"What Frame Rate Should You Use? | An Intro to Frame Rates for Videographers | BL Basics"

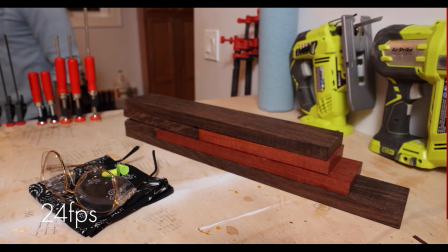[4:06]
Fewer frames means slightly not as sharp as 30, but without compromising the image.
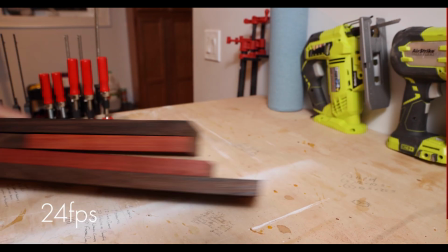[4:11]
More motion blur is produced as a result of the missing frames and while that kind of sounds like a bad thing,
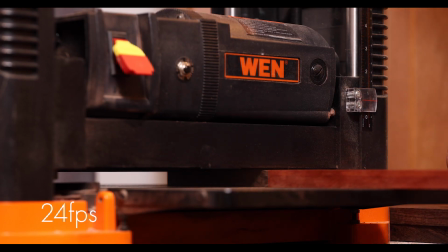[4:17]
it actually produces a very aesthetically pleasing effect. You can tell it just doesn't look as true to life as 30.
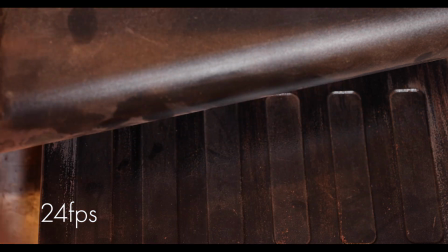[4:25]
The movement seems more dramatic for some reason. Dare I say, cinematic?
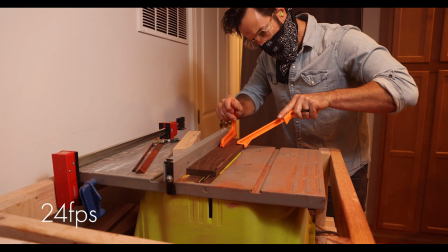[4:31]
Well, yeah. For those wondering what the frame rate of movies is, 24 has been the film standard since 1926.
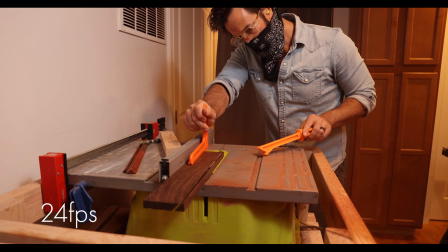[4:38]
And while film frame rates varied quite a bit prior to that, the standard was set not because it brought a sense of wonder and Hollywood movie magic to the screen better than any other rate, It's because that's what worked best when movies started including sound and needed to be synchronized to the moving pictures, kid. Again, this technical limitation stuck around and led to the creation of a particular style.
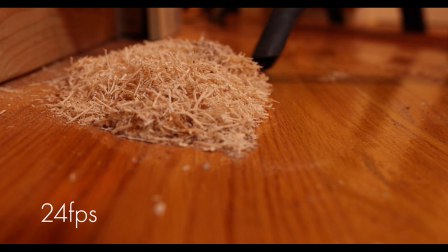[5:01]
Shooting at 24fps gives you a certain look, that's true, but it's not actually more dramatic or more professional than 30fps.
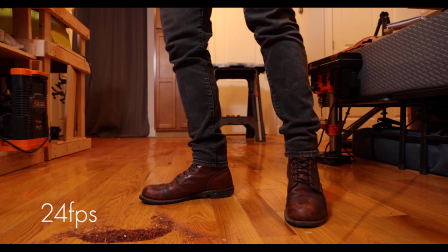[5:09]
But because we associate that look with movies and the best shot TV shows, that's exactly how it's viewed and why it's pretty much become the standard for most professional client work
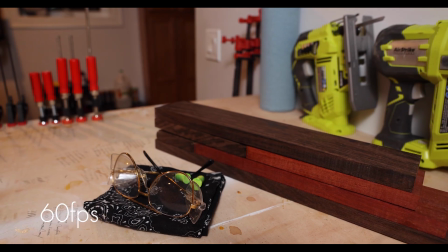[5:20]
finally let's talk about 60 frames per second or yeah actually 59.96 you would want to shoot in this frame rate for
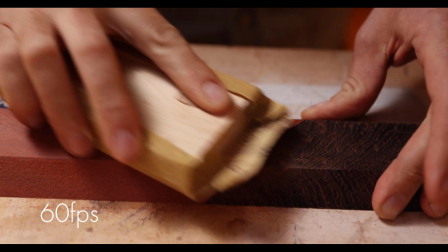[5:28]
two reasons the first being that you're shooting fast action now some things happen so fast that shooting in 24 or 30p misses too much detail or produces motion blur that goes from pleasing to distracting. If you want to maintain that lifelike look, you'll need to shoot at a higher frame rate.
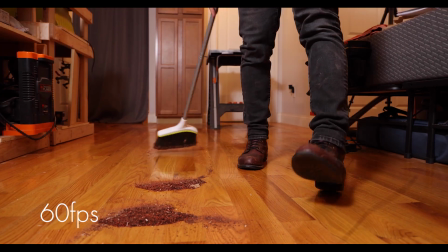[5:48]
While the action you're capturing should certainly be factored into choosing your frame rate, don't forget that it's still a style choice.
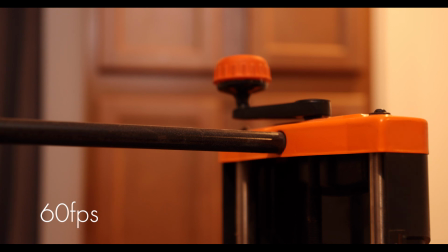[5:56]
You can shoot fast action at a higher frame rate to maintain a sense of realness,
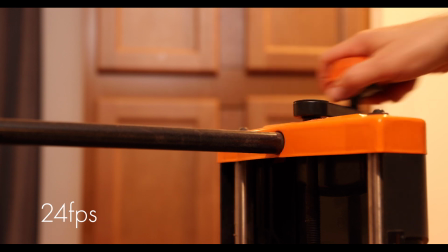[6:00]
but you can also shoot that same action at 24p to make it seem more dramatic. This is a commonly used tool when you want to focus on a certain narrative or story as opposed to just showing something that happened.
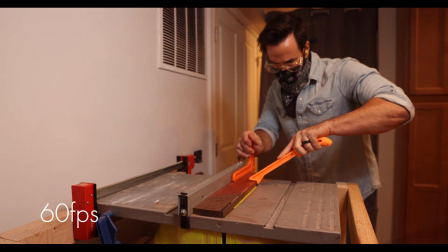[6:13]
The second reason for shooting in this higher frame rate is because it's the entry point slow motion frame rate.
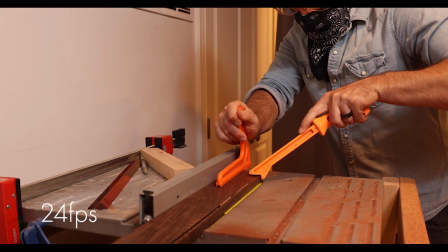[6:19]
If you were to shoot at 24 but then slow the footage down by 50%,
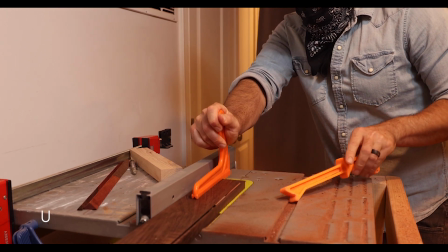[6:23]
you're essentially watching 12 frames per second and we're back to our original problem discussed in this video.
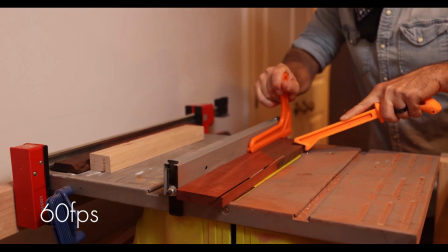[6:29]
There's not enough images for us to perceive smooth motion. If you shoot at 60 frames per second though, and slow it down to 24 frames per second,
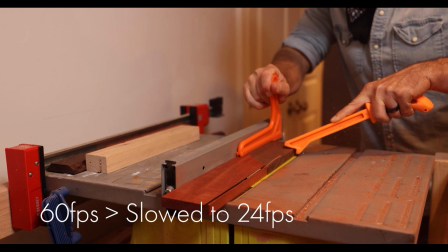[6:38]
you have more than enough images captured to fill in those gaps and produce smooth slow motion footage. Make sure you're familiar with your camera's capabilities when shooting in higher frame rates.
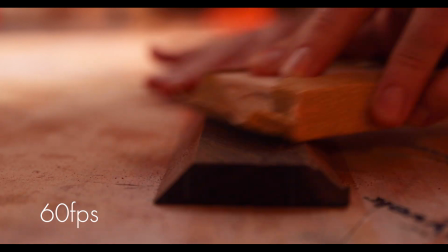[6:48]
A lot of cameras still struggle with maintaining consistent quality when it comes to shooting around 60 and
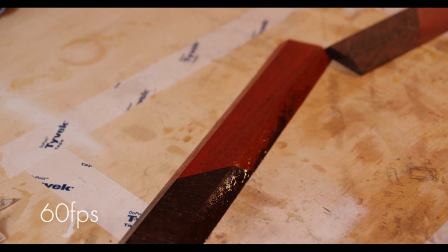[6:54]
as a result could force you to shoot in a lower resolution or even disable functions like autofocus.
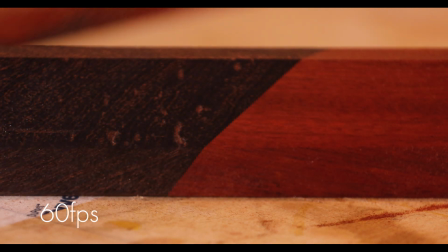[7:00]
It's also going to always eat up a lot more room on your memory card, so plan accordingly. So hopefully this video gave you an idea of why you'd shoot in a particular frame rate. There's a lot we didn't cover, like what's the difference between progressive versus interlaced, the answer's science of course, and we only covered the most common NTSC video frame rates and conveniently ignored PAL rates that much of the rest of the world uses. How very American of us. Look, the idea here was to simply provide enough detail for this to be a jumping off point for new videographers. From here, it's all about trial and error. Go out and find your style. Shoot in 24, 30, 60. Continue to experiment, because as we've seen here, technical or budgetary limitations and workarounds don't have to hold you back when it comes to video. In fact, they may just help you create a new standard. So let us know how you're doing in the comments below. We'll be back with more Basics episodes soon, and at any rate, check us out at BorrowLenses.com for all your photo and video needs.